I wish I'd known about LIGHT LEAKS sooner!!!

What's going on everyone? Kellen Rack here. Today, I want to do a pretty simple tutorial and sort of a bit of a giveaway as we approach Christmas here. I want to talk about light leaks and particle overlays and then overlay channels and opacity channels that will help you make photos and video look just a little bit more interesting in a lot of cases. This is really easy and it's nothing too complex, so I just want to walk you through this so that you can hopefully use it in some of your own projects.
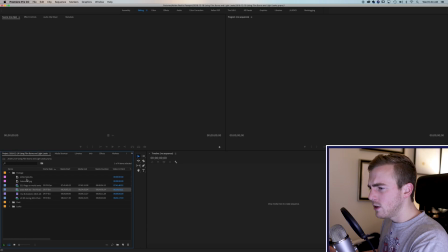28s
So, the first thing I want to do is look at photography and how this can help photography.
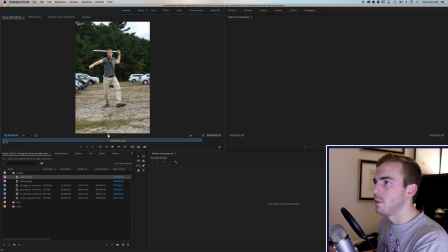35s
So, I will take this photo of my buddy Josh, and now let's just make a new sequence,
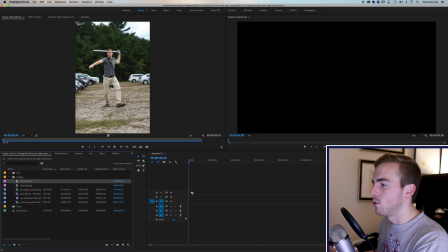41s
and we will drop the photo right into the sequence here.
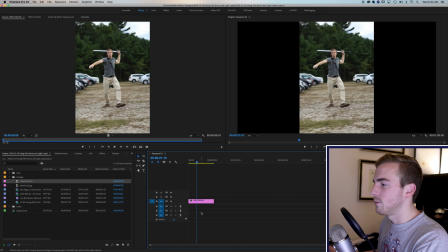47s
And I'm just going to scale it up so that it fills the frame.
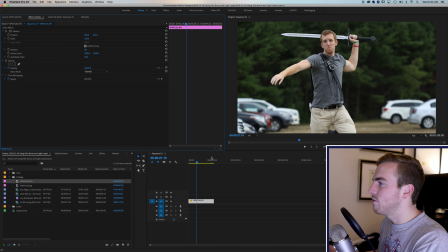50s
Now, if you're making a slideshow or anything like that, and you have photos, sometimes there's not a lot of interest to the photos. Sure, you can add a Ken Burns-esque movement or scale or whatever that might be that you want to add, but I think that particles and light leaks can add a ton to any of these photos.
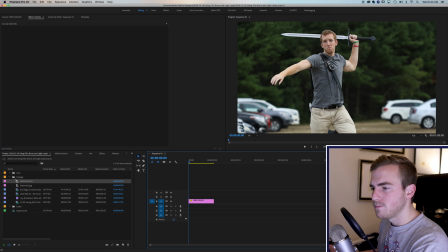69s
So, I have a whole bunch here. I'm going to start with particles.
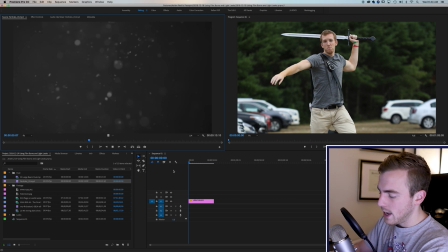73s
We have a particle effect here, which is just particles moving over black, and if I take a chunk of that and drop it right over my clip,
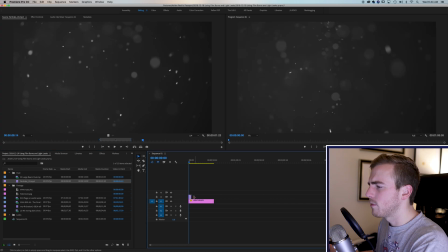82s
right over my photo, and we'll just do it right in the middle here, and then you go to your effects in Premiere, click on the particles, go to effects controls,
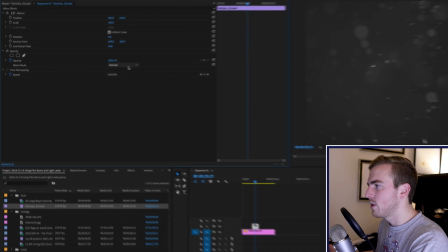93s
and if you go to opacity, you'll have a blend mode here, and it's going to be set to normal whenever you bring it in,
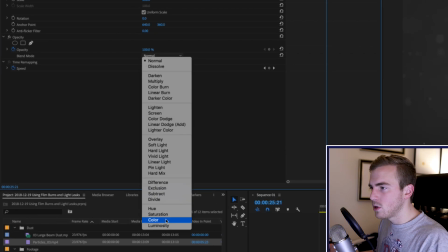98s
but there's a ton of different options, and these can work for you in a whole bunch of different ways. So a few that I like to use for this effect is first screen, which basically gets rid of the black,
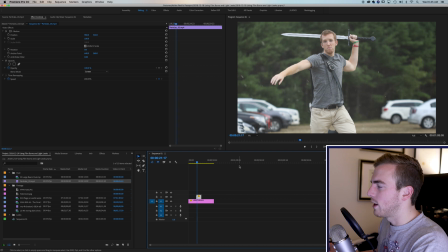109s
and it gives you a nice touch to your shot, giving it a little bit of oomph, if you will. The other option we can do is a linear dodge or an add, which means that the highlights in the particles are now making ...
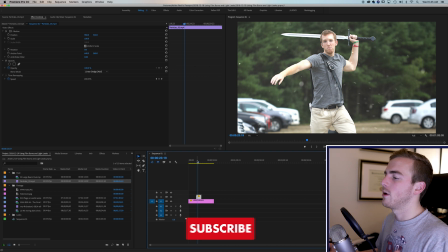125s
Sorry, the highlights in the particles are working off of the background and brightening everything up in a very simple way of putting it.
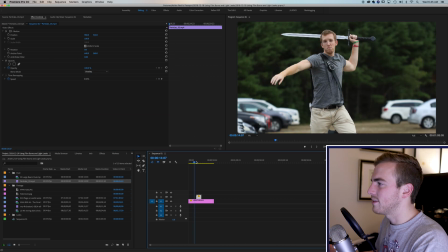132s
And then sometimes I like to use an overlay as well. In this case, it's a little bit too strong, I can lower my opacity, and then you get a nice touch. I actually don't mind this here. The overlay, as I said, darkens things up, but if we lower our opacity, you just get the nice touch of movement behind there, and this is actually the one I'm liking best for my photo here.
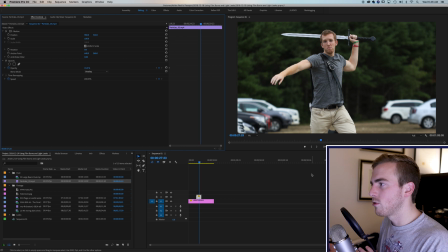153s
You can see the particles very lightly, not too aggressive, and they give it a nice touch. The reason that I like this for photography is that it gives a little sense of movement movement without animating too much and making it feel too cheap.
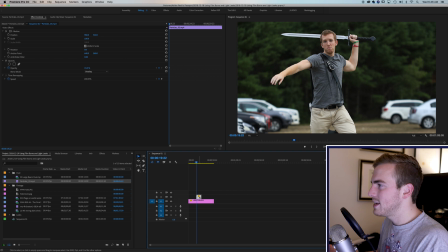167s
So that's how the particles work, and there's nothing too complex about it. Sometimes I'll add a tint, make them look a little red, make them look a little blue, whatever the feel of my photo is.
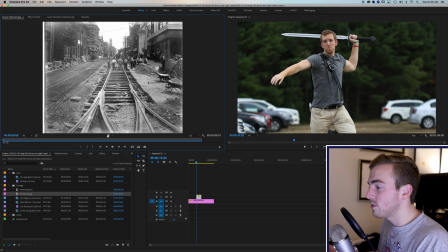175s
And let me show you, if you use a historic photo, this I find on historic photos works extremely well.
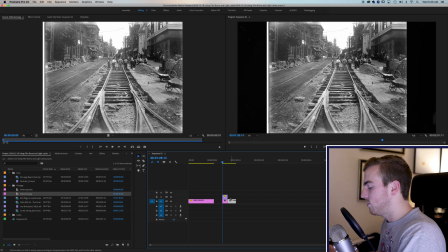181s
Let's drop that in, and you'll see the movement here is fantastic. So let me bring up the opacity a little bit.
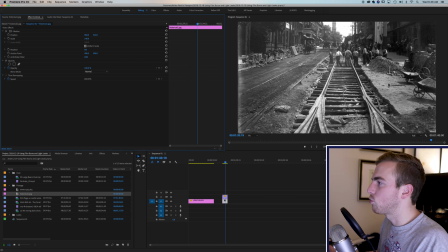191s
the movement here, it almost feels like this is a shot, a historic shot that might have dust moving around, and it gives it a nice touch.
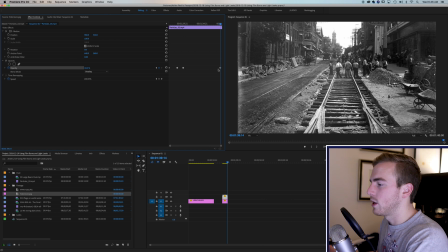200s
Now, the dust in this shot, of course, is very strong. In this particular clip I have here, it's very strong. You can find any sort of particle or dust shot on the internet that might help you.
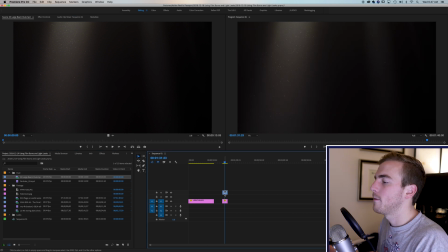212s
I've also got the large dust beam shot here we can drop on, give that a try, and you just play with your blending modes and see what you like,
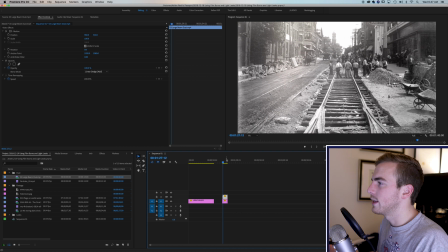222s
just gives it a little bit of motion in your shots. So I'm going to give you some of these effects in a Dropbox folder, the link will be below, and you can try them out on your clips, the dust particles. Now I want to talk about light leaks, which I use all the time in my projects.